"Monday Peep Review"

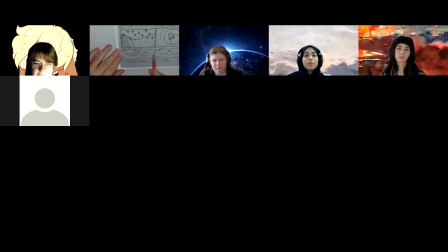Quack had never seen so many.
Hang on, I'm reading this wrong. I'm seeing this word here that's throwing me out that's supposed to go in here.
Quack has never seen anything so enchanting as fireflies.
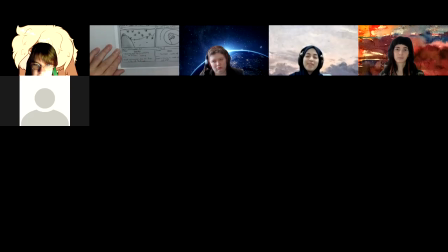Okay, there we go. So yeah, the reason why we do this stuff in pencil is so that if we want to make a change or fix something, we can erase it and put it all in order than trying to do a little amendment here that might be a little hard to follow.
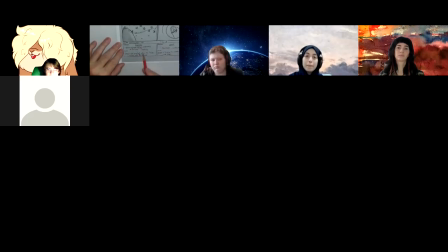Action note, Quack got amazed when he finds a lot of fireflies. Yeah, that's great. Now we're seeing 5, 1 of 1. And now we're at Peep's can house.
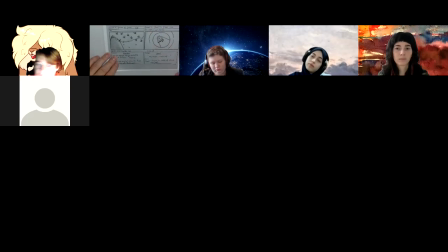So that's Quack looking in the can.
Hey guys, wake up.
Quack is trying to wake up Chirp and Peep. So yeah, so this explains more than the image does. It might be an idea to have an image to help explain this a little more.
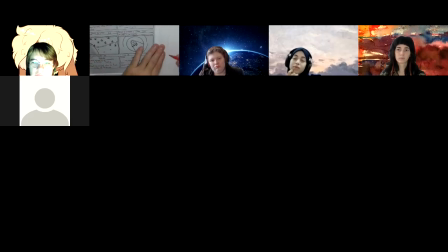And maybe it's more of an angle change that maybe, if we can see this, we can have the edge of the can here and we can see Peep
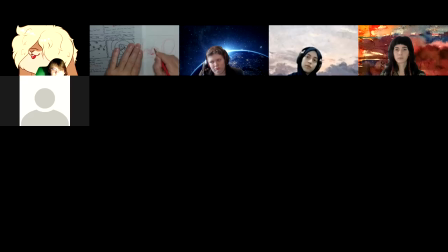and Chirp. And then having
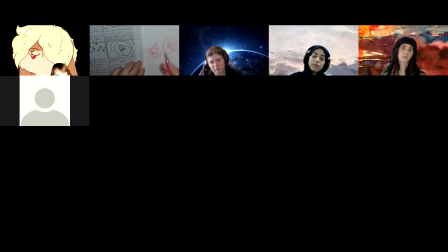Quack pokes in. So we can see the two characters here with, and then Quack coming in. So, kind of doing a 3/4 view at the end of the can, and we can see some of the can and we can see the characters there.
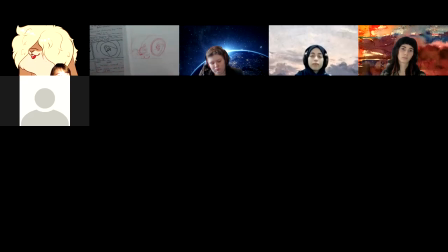It just helps, gives us more information so we can relate everybody and him coming. And then even in this shot, we could have that arrow with the in that he pokes his head in.
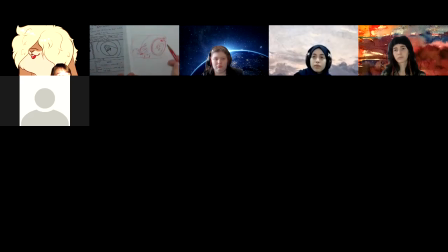So we can imagine that shot that he's not there and then he comes in. This is indicating then he pokes his head in and talks to them.
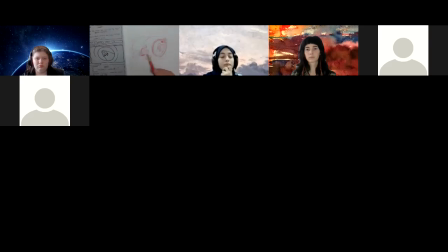Okay. So if you did this, it kind of works. It's just a little hard to really right off tell us where we are. Just thought this might give us the information that's in your description more obvious.
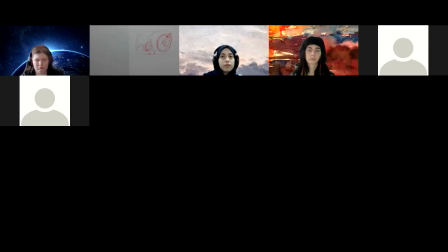And then when you cut to this sequence, and then you're looking from his point of view, and you can see the two characters and then they're posing working. So that all works nice. Okay. So scene 6, 1 of 2, scene 6, 2 of 2, that's great.
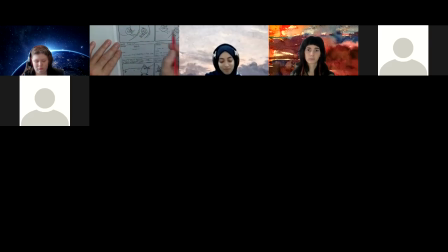Again, no cut there when it's just a pose change, because you're not cutting is always changing of the camera. The camera's moving, changing place. So Quack saying, guys, Peep and Chirp sleeping in the can.
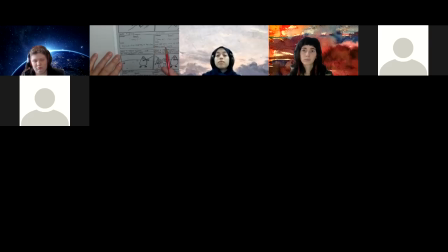Quack, come on, I have something to show you.
And then this describing, saying, Peep and Chirp woke up and see Quack's saying. Okay. So that's all good. Now we're cutting. So we're at scene 7 now, which is great.
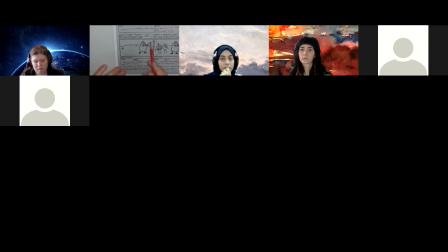So again, we got a little bit of jump in the action. Suddenly the can's not there anymore. So I don't know, we've gone somewhere else. Well, Quack is telling his friend to take a look about what he discovered. So I don't know where this is relation to the can anymore.
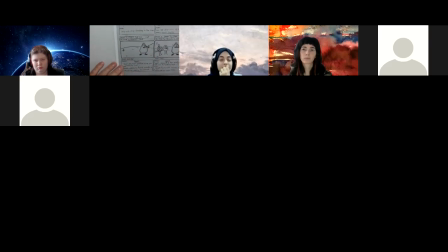So I don't know if we've changed later and moved. Now, if the can was here, and again, I might be interpreting the story wrong, and then we can see that he's moved over here, and then these two guys pop into the shot.
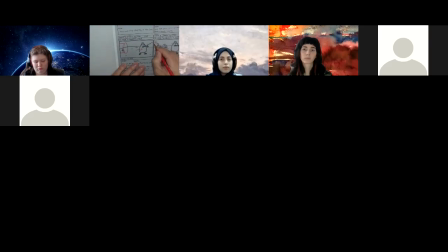So yeah, you do have the in, you do have the arrow there, which is great. So at least here now kind of can relate to where we were, or it makes sense to where we were. Otherwise, this is a passage in time and it's later and he's gone to some other location to see the fireflies.
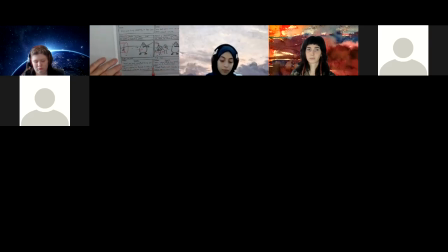I'm not sure if that was the intent. And it doesn't really say. So I don't know this background, if it's outside of the can. And if it is, have some of the can. If it's not, well, we got to jump in time and figuring out where is that and letting the audience know we've gone somewhere else. So this one's 2 of 2. We've got them all in there, cut there, so that's working well. We've got a cut here.
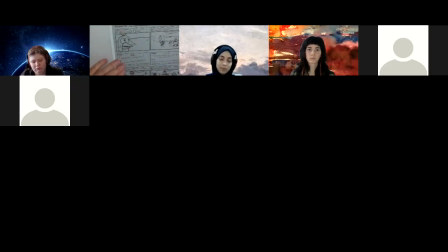Scene 8, so we got a close-up of Chirp, which is this one. So again, a little confusing here. So we've cut in on this shot here so that we can see Chirp
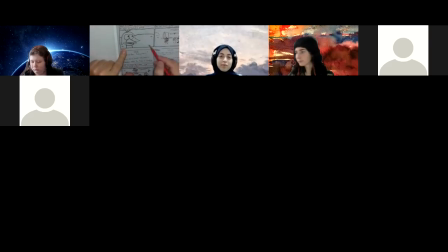and the dialogue here. So Peep's kind of disappeared here. I don't know if we can cut in closer and move him slightly over, not dead center, but move over. Or with this sizing and everything, it's almost like we need to see
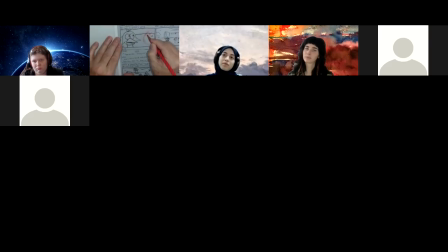Peep here, just so that it makes some sense with this shot. Because it looks like Peep's run out of the scene or something's changed differently there.
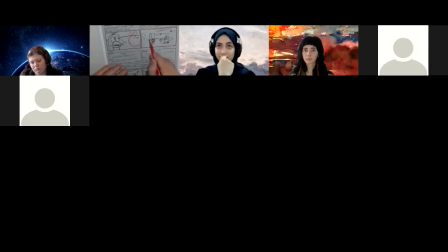Although you do have a lot of space here. So, this kind of works here. What throws me off though, and I don't know where we are. Let me read this because I'm getting a little confused.
I got an idea. Follow me.
Okay, so they are going somewhere.
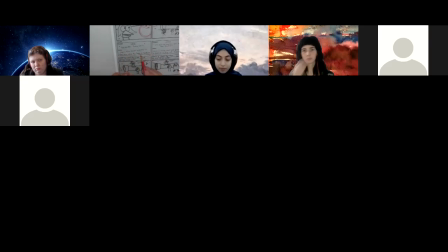Is telling Chirp Quack to follow him as she has a solution. Okay. We need to see them exit this scene to make this really work. So there should be another pose here of the 3 characters exiting in this direction.
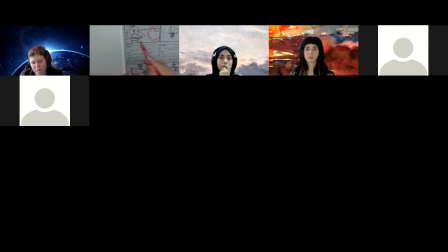They're leaving. Because we've gone from here and now we're into another scene. I wasn't sure how that happened. I mean, the cut's good. We don't need to cut there. Yeah, it's just some indication that they're leaving the scene and then they're walking in with, this is good.
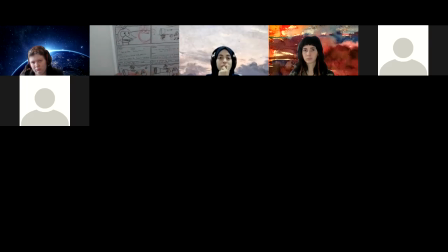They're walking into a new scene with a new background. I think what threw me off was this pose looks a lot like this one. I thought it was the same story, but somehow a flashlight just appeared into the scene. This just needs to be another different pose so it doesn't match this one.
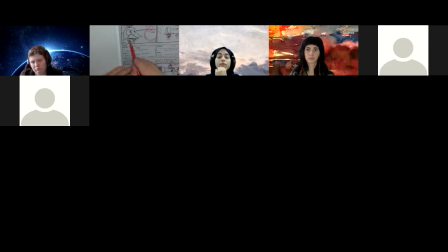So I'm not trying to link these scenes up. So because look, the wings up and the wings up, like it all looks like suddenly they transpose into a new background and there's other stuff there.
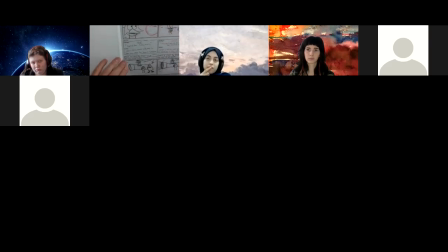But I like where it's going. I like the introduction of the flashlight and the whole story of the fireflies. I think it's very good, very clever. So yeah, so this is good. Scene 9, we have 1 of 3, then we have 2 of 3 and 3 and 3.
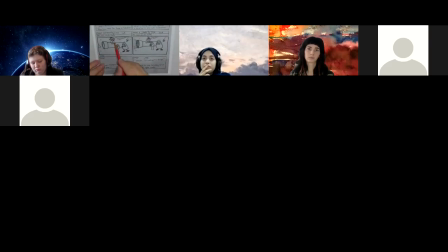So this is working well in that we can see the action. So I know how to animate this. I can visualize the end result of what it would look like in motion. And that's what a storyboard's got to do, that you're leading the audience and knowing what the end result,
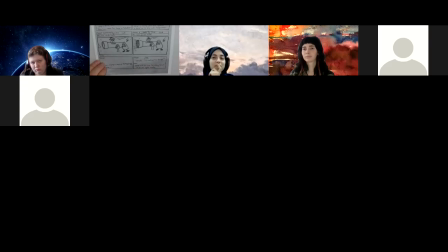or at least the production crew, they could see the end result and how it worked. Okay, so cool. And indications of jumping up and down, the light switch going off and on, and that all working. So that's great. That's great action. Okay, cool. So this one is a cut.
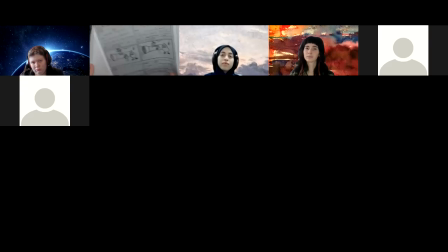So I know when I go, I'm going to be looking at scene 10. And it's great because it's a close-up. So again, scene 10 is a close-up of this, which is working great. Then scene 11 is a close-up of
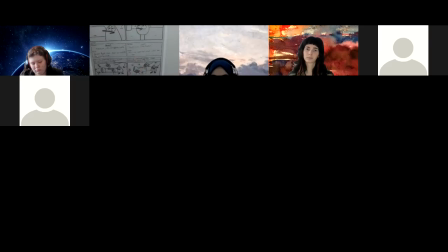Peep, which works out great.